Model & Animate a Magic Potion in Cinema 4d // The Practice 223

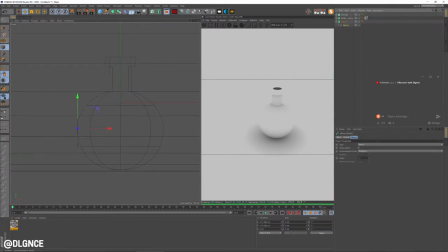All right, and so what we need to do is lose this portion, and let's sort of scale this in a little bit.
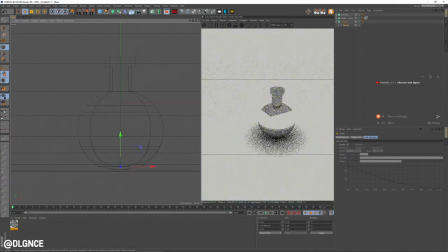Actually, let's not do it like that. Let's do it a little more evenly. I'm just going to move that up, call it 20 centimeters. Move this in, 20 centimeters. Move this down, 20 centimeters. That should give us a pretty even thickness here.
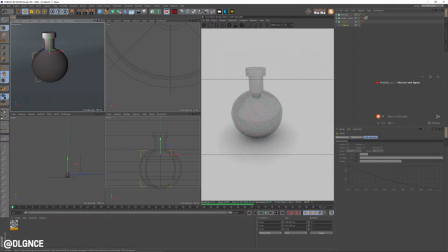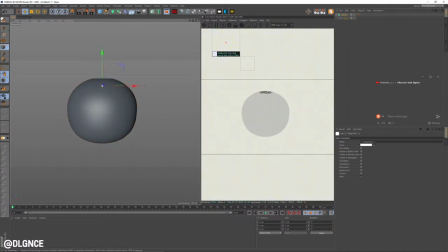Isolate that. Here's another thing I want to do. Let's see.
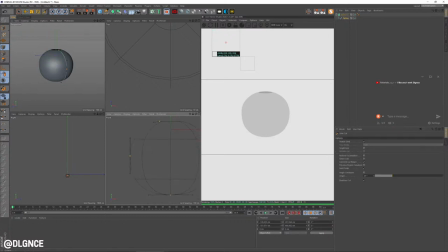Is I don't want this to be all the way full. So I'm actually going to pick apart here the area. I think that's probably the right amount of fullness. But as you can see, we don't have a top. So let's see what's the best way.
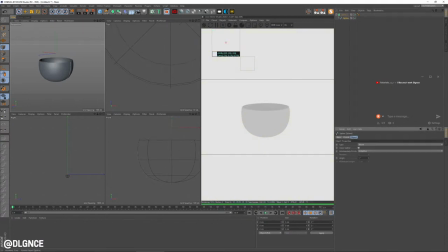Not close spline. Actually want to do is add another point.
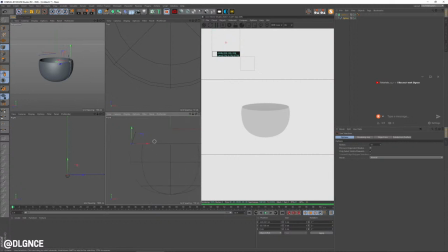I'm going to do that just by making a cut there. I'm going to move this into the zero position. There we go. And that gives us a cap, so to speak.
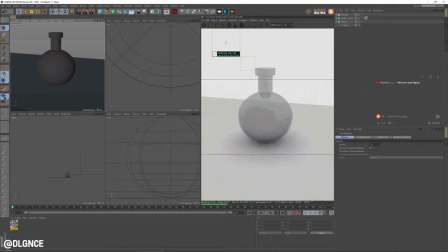And now we can see, let's actually make that a little easier to see.
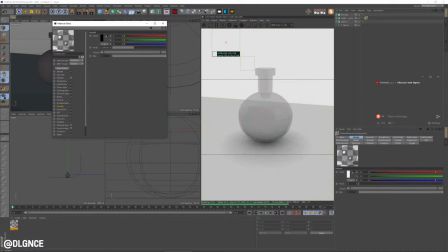Let's go down with the opacity. And we can see we've got a filling there.
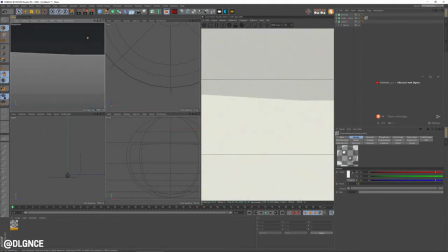inside. Got some liquid in the vial.
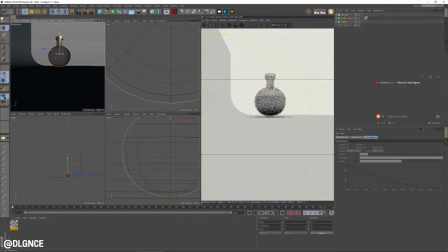And make this a little larger, make sure it's sitting there.
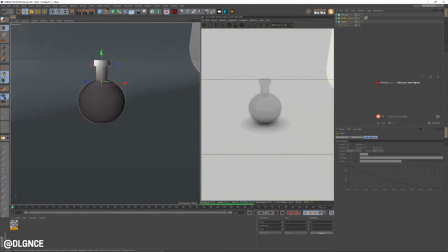Right.
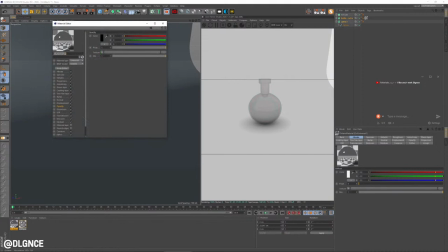I'm going to make another universal material.
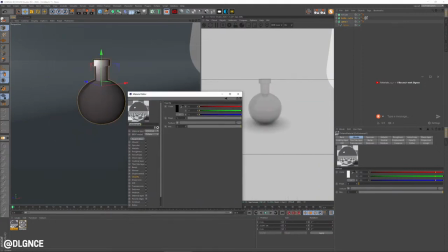Since this is going to be a glowing sort of elixir, let's call it, I'm going to add a texture emission to this.
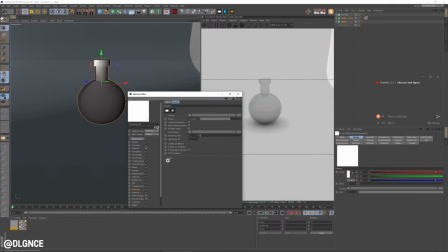This needs to come way down. I'm going to start at around 10. Add color. Let's do like a greenish blue. And let's add that here.
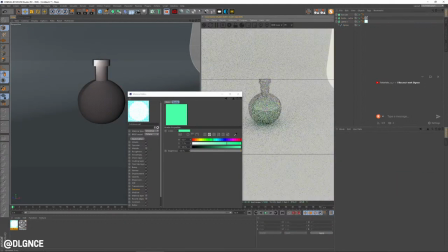And we should probably get a path tracing.
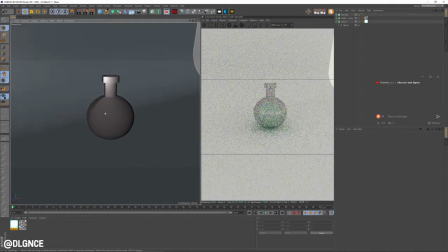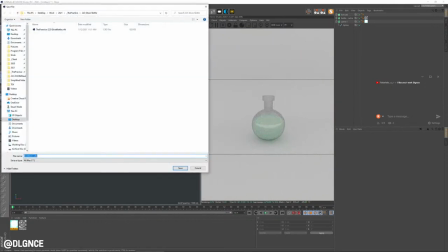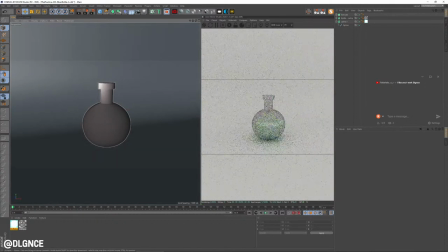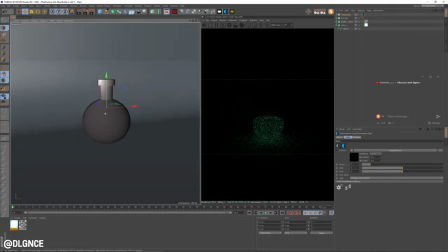Let's get some lighting in here. Adding some dark background lighting is going to make this
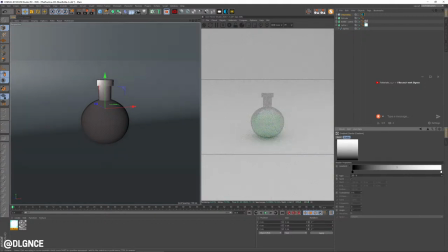glow a little, work a little better, because we've got sort of an overly bright scene right now, an overly bright lighting setup. So let's darken that up a bit.
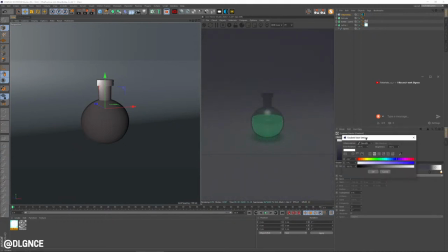I'm going to add just a little bit of warmth to the top of this. Just for a bit of variety. You can see what that does to the surface here.
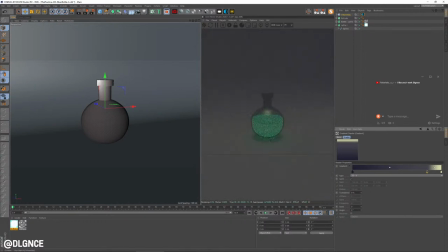And that's too much. And I'm going to turn this power down.
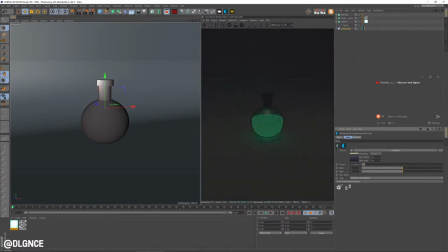We've got a little bit of a fill, but it's still pretty dark in the scene. We should also add some additional lighting.
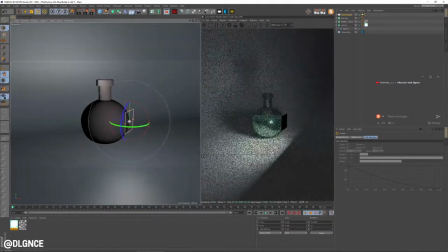And this is going to help us with our glassy feel.